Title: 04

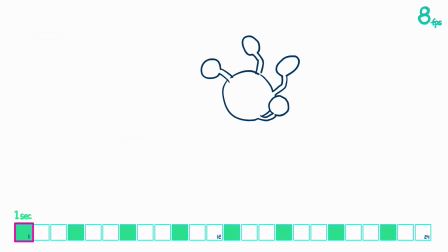이전 방식과 달리 그리 부드러운 느낌은 아니지만 그래도 그려진 대상이 어떻게 뭘 하고 있는지 알 수가 있습니다 이 방식이야말로 진정한 리미티드 방식이라고 부를 수 있겠는데요 일반적으로 리미티드 애니메이션이라고 하면
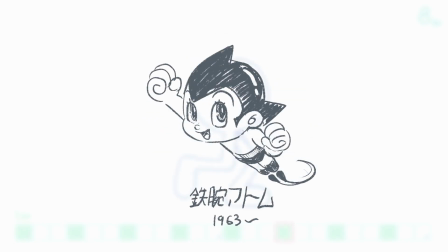일본 애니메이션이 떠올리게 되고 1963년 방영작인 철한 아톰부터 이 방식이 시작됐다고 하죠
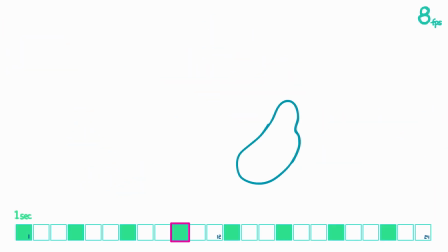그려낼 장수가 적어진 만큼 제작비나 시간 등 고려할 때 비교적 수월해졌지만 만약에 이 제한된 프레임 안에서 동작 표현을 풍부하게 하고 싶으면 오히려 장수가 많을 때보다 더 까다로울 때도 있겠죠
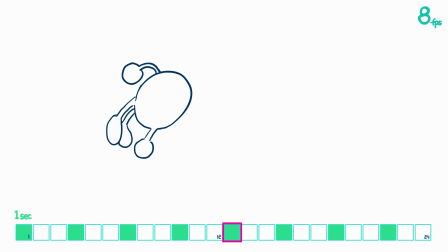그릴 수 있는 그림이 제한적이다라는 뜻은 각 프레임별로 그려내야 할 캐릭터의 포즈나 물체의 형태 위치가 한 장만 봐도 어떤 움직임인지 명확한 것으로 그려내야 한다는 뜻이기도 합니다 여기서 키포즈,
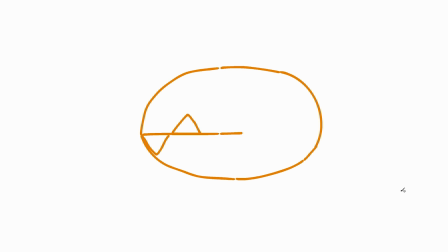원화의 중요성을 이야기할 수밖에 없게 되는데요 예를 들어 이 캐릭터가 보여주고자 하는 움직임은 입을 열었다 닫았다 하는 동작입니다 그럼 이 동작을 단 두 개의 포즈로만 표현하려면 어떻게 하면 좋을까요?
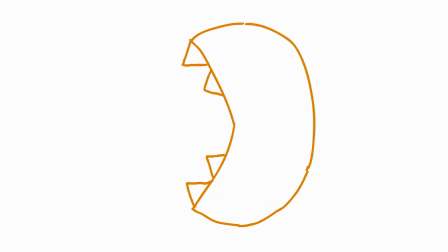그야 입을 여는 포즈 한 장, 그리고 입을 닫는 포즈 한 장이겠죠? 하지만 만약에 이 포즈들 중에 입을 여는 중간 포즈와 닿는 중간
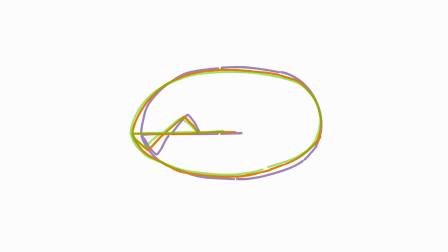포즈로만 두 장으로의 움직임을 표현을 하면 입을 닫고 여는 동작이 아니게 되죠 달리기 동작도 마찬가지로 단 4장만으로 달리기를 표현하게 된다면 이렇게
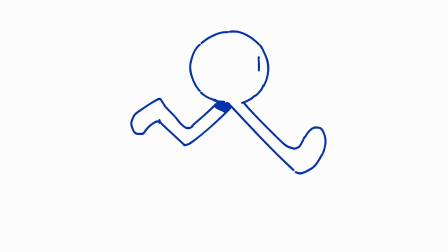가장 공중에 높이 뛴 포즈와 가장 낮은 자세로 땅을 밟는 자세가 필요합니다 만약 애매하게 발을 땅에 딛고 있는 포즈들로만 이루어지면 달리고 있다는 인상을 주기가 매우 어렵겠죠
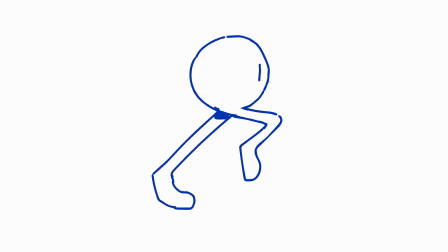보셨듯이 키포즈의 중요도는 매우 크다는 것을 알 수가 있습니다 여기서 초당
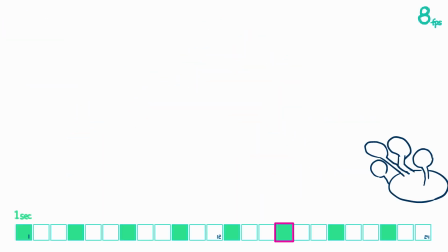8프레임 또는 초당 4프레임 정도의 한정된 장수에서도 표현하고자 하는 동작의 키포즈가 제대로 선정됐고 여기서 제작 조건에 따라서는 추가로 키포즈와 키포즈 사이에 동화들이 그려져서 동작의 완성도를 높이게 되는 거죠.
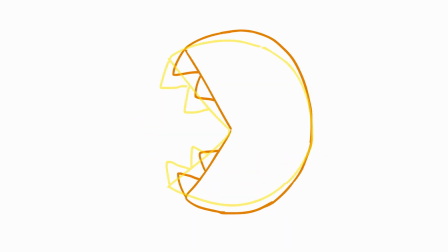리미티드든 풀프레임이든 키포즈, 원하는 말 그대로 애니메이션의 퀄리티를 좌우하는 열쇠가 됩니다. 적은 장수로 움직임을 표현한다는 리미티드 방식은 2D 애니메이션
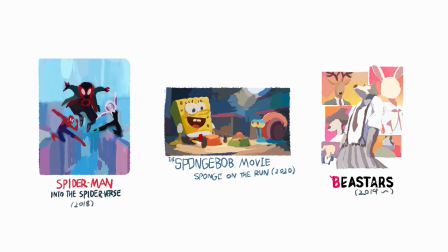외에도 3D 애니메이셔도 적용이 된 작품들을 요즘 심심치 않게 볼 수가 있습니다. 자 기본적으로 풀프레임으로 제작이 되지만은 작품 스타일적인 의도에 따라 일부러 이 리미티드 기법을 활용해서
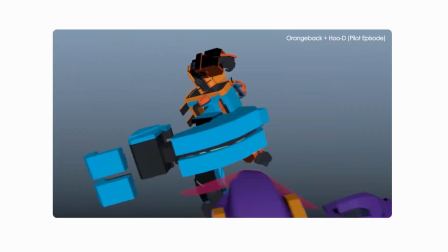2D적인 또는 스톱모션적인 감성을 일부러 끌어올리는 표현을 사용하기도 하죠 자 풀프레임이어도 3D 캐릭터의
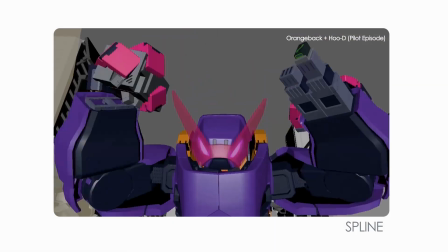애니메이션 제작 과정 중에 블록킹이라는 키포즈 단계에서 이 키포즈들 사이에 동화를 넣는 과정과 마찬가지인 스플라인이라는
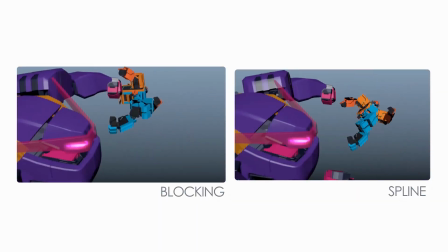단계로 캐릭터 애니메이션을 완성시켜주는 것이 보통인데요 여기서 오히려 블록킹 단계까지만으로 완성시키는 방식으로 리미티드
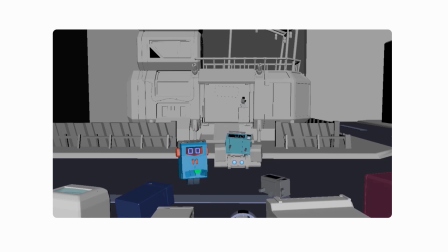애니메이션적 감성을 3D에서도 표현을 해주는 거죠.
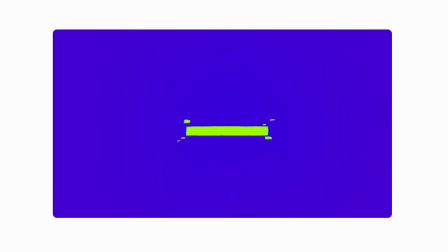이렇듯 리미티드 애니메이션이란 단순히 제작 단가를 낮춘다든지 제작 효율만을 위한
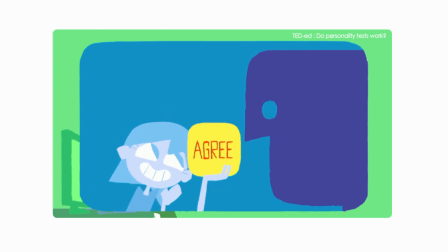것이 아니라 오히려 2D 작화 애니메이션 다음을 알 수 있는 방식인 점 알아주셨으면 좋겠습니다. 자 혹시 여러분 중에 이미 애니메이션을 만들어 봤고 또 애니메이션 툴의 작업
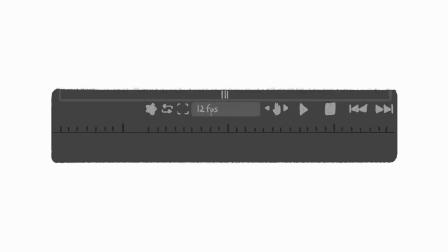환경을 1초에 24프레임이 아닌 1초에 12프레임 또는 8프레임으로 설정을 해서 작업하셨던 분이 계실지도 모르겠는데요 처음부터 이렇게 설정을 하고 작업을 하시게 되면 곧 얘기해드릴 표현 기법을 사용할 수 없을 수가 있는데요 그 방법은 바로 이 풀프레임과 리미티드라는 두 가지 기법을 섞어서 쓰는 방식입니다